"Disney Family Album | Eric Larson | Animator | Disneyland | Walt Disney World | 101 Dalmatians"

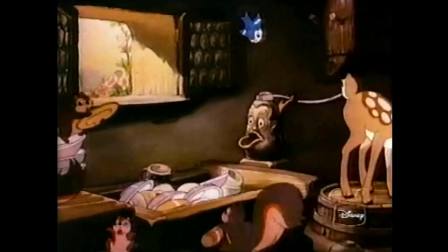(7:56)
If you look at the deer in Snow White,
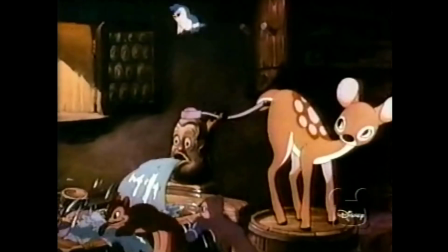(7:59)
you'll find that they were almost sacks of wheat.
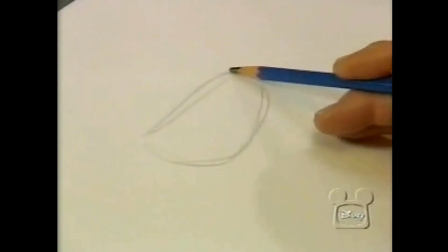(8:06)
I can't, I'm not going to be able to draw them very well, but this basically was what we had.
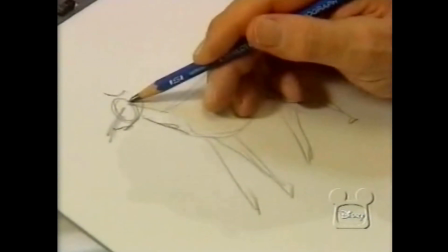(8:14)
And we had not reached the point where we were concerned about the anatomy that the deer has.
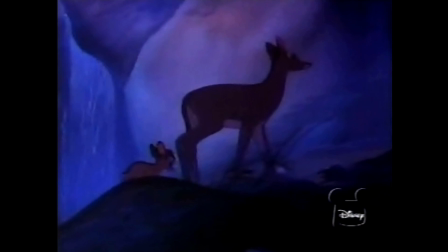(8:22)
But for Bambi, Walt wanted the animals to be as realistic as possible without losing their human character
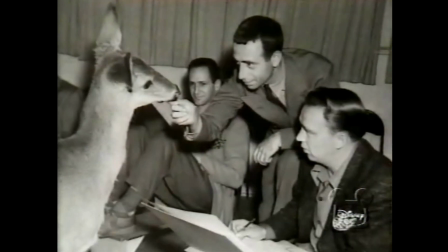(8:30)
We had classes with the young deer there So we could,
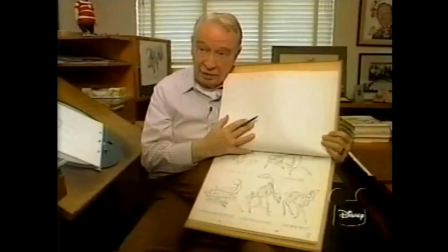(8:37)
just like you'd have a life class for a human figure We had a life class of deer But these were the structural things that we
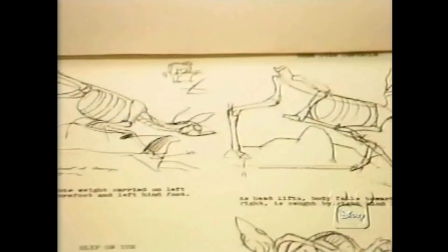(8:44)
worked over and over And he just drilled us and drilled us and drilled us to understand what the anatomy,
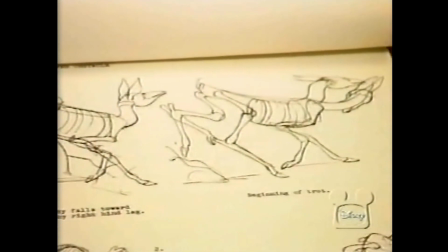(8:50)
what the bone structure of these little guys was.
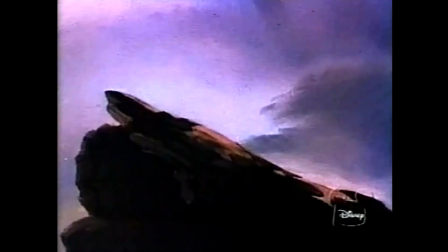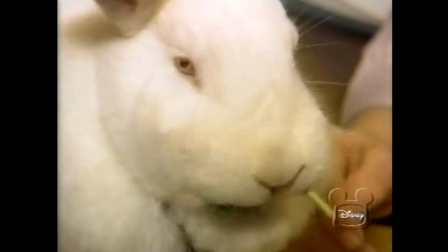(9:02)
Eric also used analysis of anatomy to improve another character, Thumper the Rabbit. Before we got on the Bambi, I don't think we were paying too much attention, for instance, for the frontal bone of this rabbit.
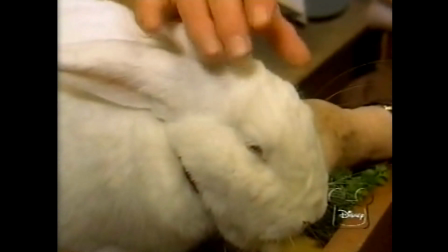(9:17)
Look how positive that frontal bone is. Look how his eyes sit on the side of that frontal bone rather than out in front of his face.
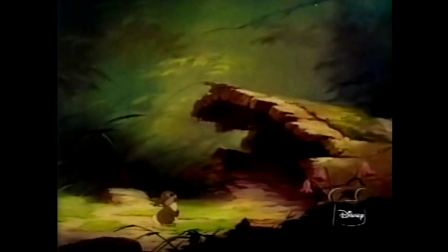(9:25)
So you begin to feel that you wanted to be in our drawings. We want to be aware of that shape.
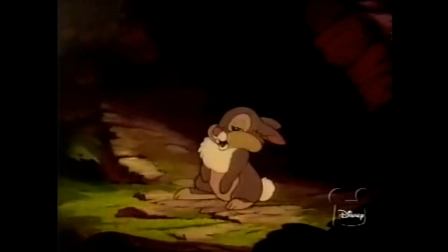(9:33) I'm thumping. That's why they call me thumper.
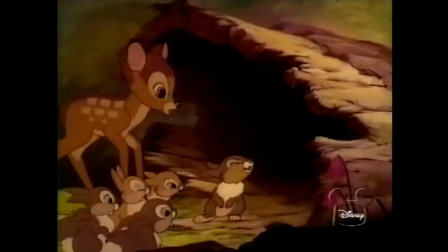(9:40) Thumper!
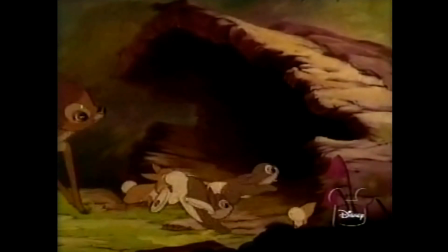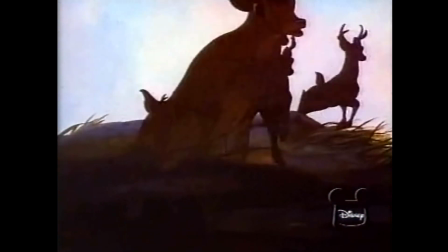(9:48)
What we did there with the deer,
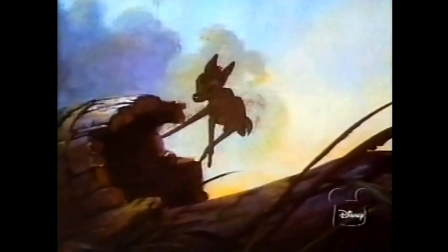(9:52)
we did with dogs on Dalmatians. again it gets down to structural
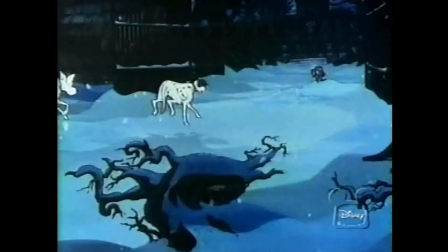(9:59)
analysis of what a dog really is until we came to an
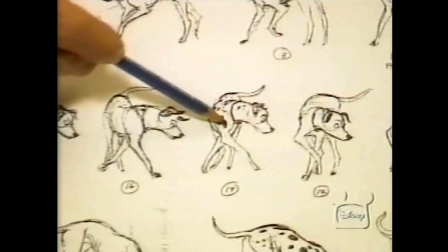(10:05)
understanding of what the anatomy was under and what the bone structure was under this whole shape
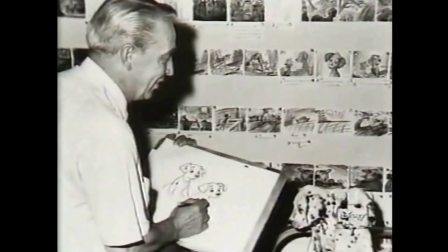(10:13)
we just weren't getting dogs that had a charm to charm is a
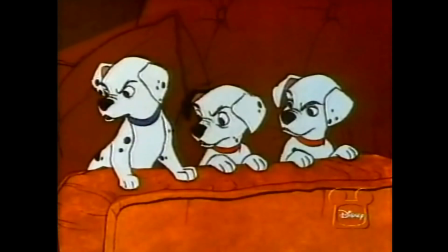(10:18)
characteristic you can't analyze but Eric Larson's characters had plenty of it.
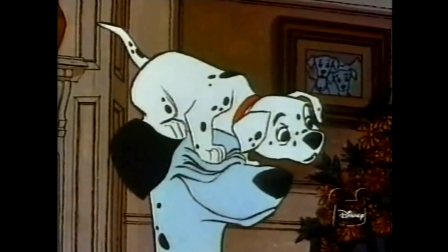(10:23)
Whatever those puppies did, it was something that someone in the audience's kids had done at one time.
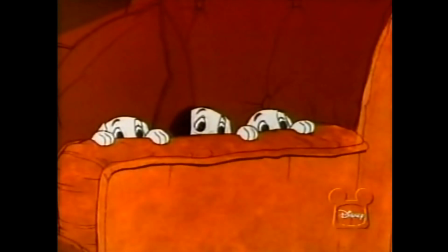(10:31)
They wanted to see television or they were hungry. They wanted something to eat.
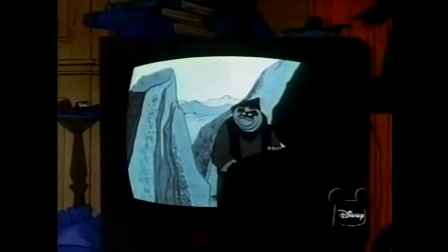(10:35)
Their emotional things, their emotional attitudes were the attitudes of youngsters.
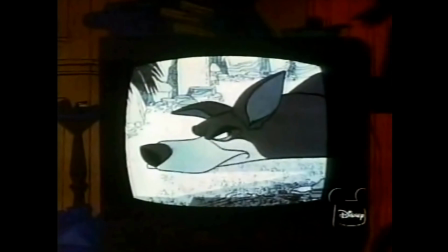(10:42) Get down. You're blocking the view of the television set. I can't see.
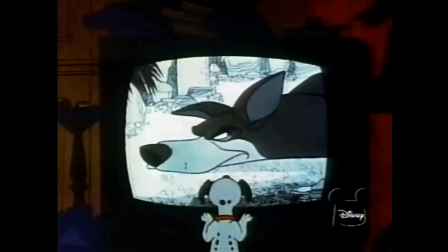(10:48) Lucky, get down.
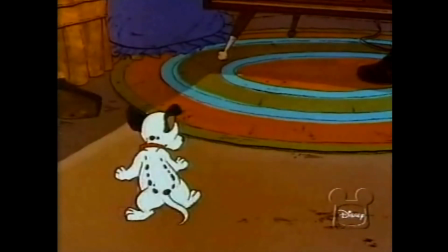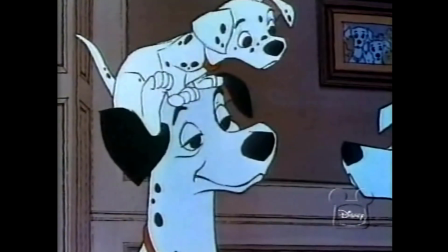(10:55)
With the parents, again, you were trying to reflect back at the way your parents treated you.
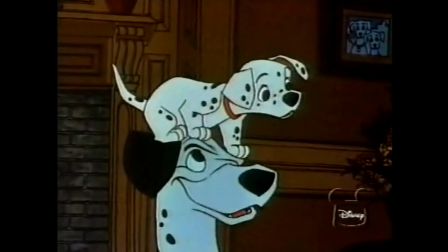(11:03)
Pongo had no qualms about allowing one of the puppies to sit on his head while they were watching television.
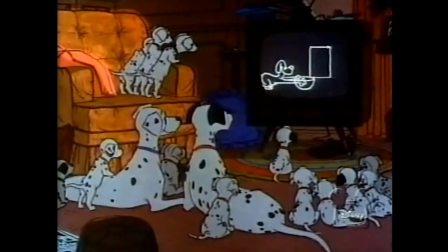(11:11)
And now it was about time to go to bed, and Mother would take over and say, tell them it was time to go to bed. and you treated these pups just as if, well,
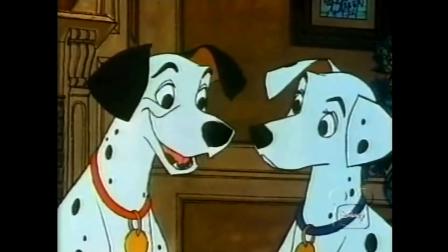(11:20)
they were youngsters in a household.
We'd better get these little nippers off to bed if we're going for a W-A-L-K.
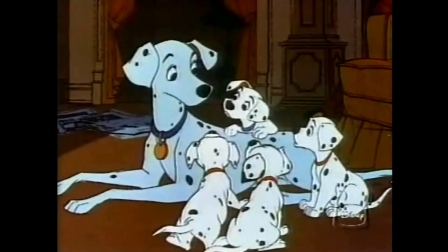(11:27) We want to go too, Mother. Can we, Mother, can we? We never get to go. Come along, children.
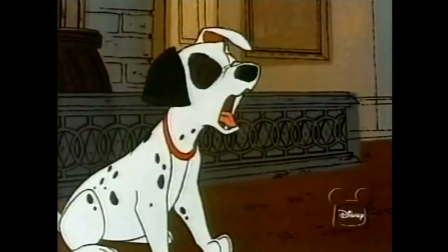(11:34) Midtime. But we're not a bit sleepy.
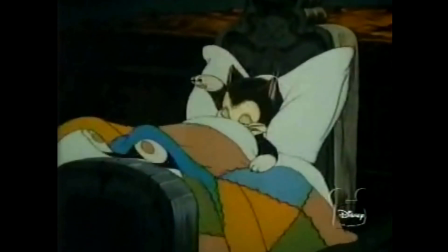(11:39)
In Pinocchio, Eric lent his unique charm to another family.
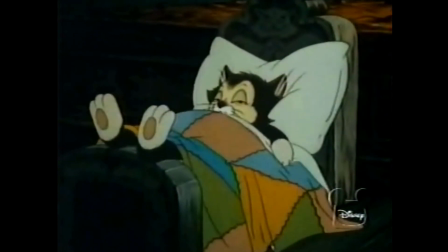(11:44)
Well, for the most part, I was developing Figaro. He was, say, a three- or four-year-old kid that had a mind of his own. Cleo was a nice little sister that Figaro didn't want to have anything to do with, so you had a nice, typical family play, perhaps.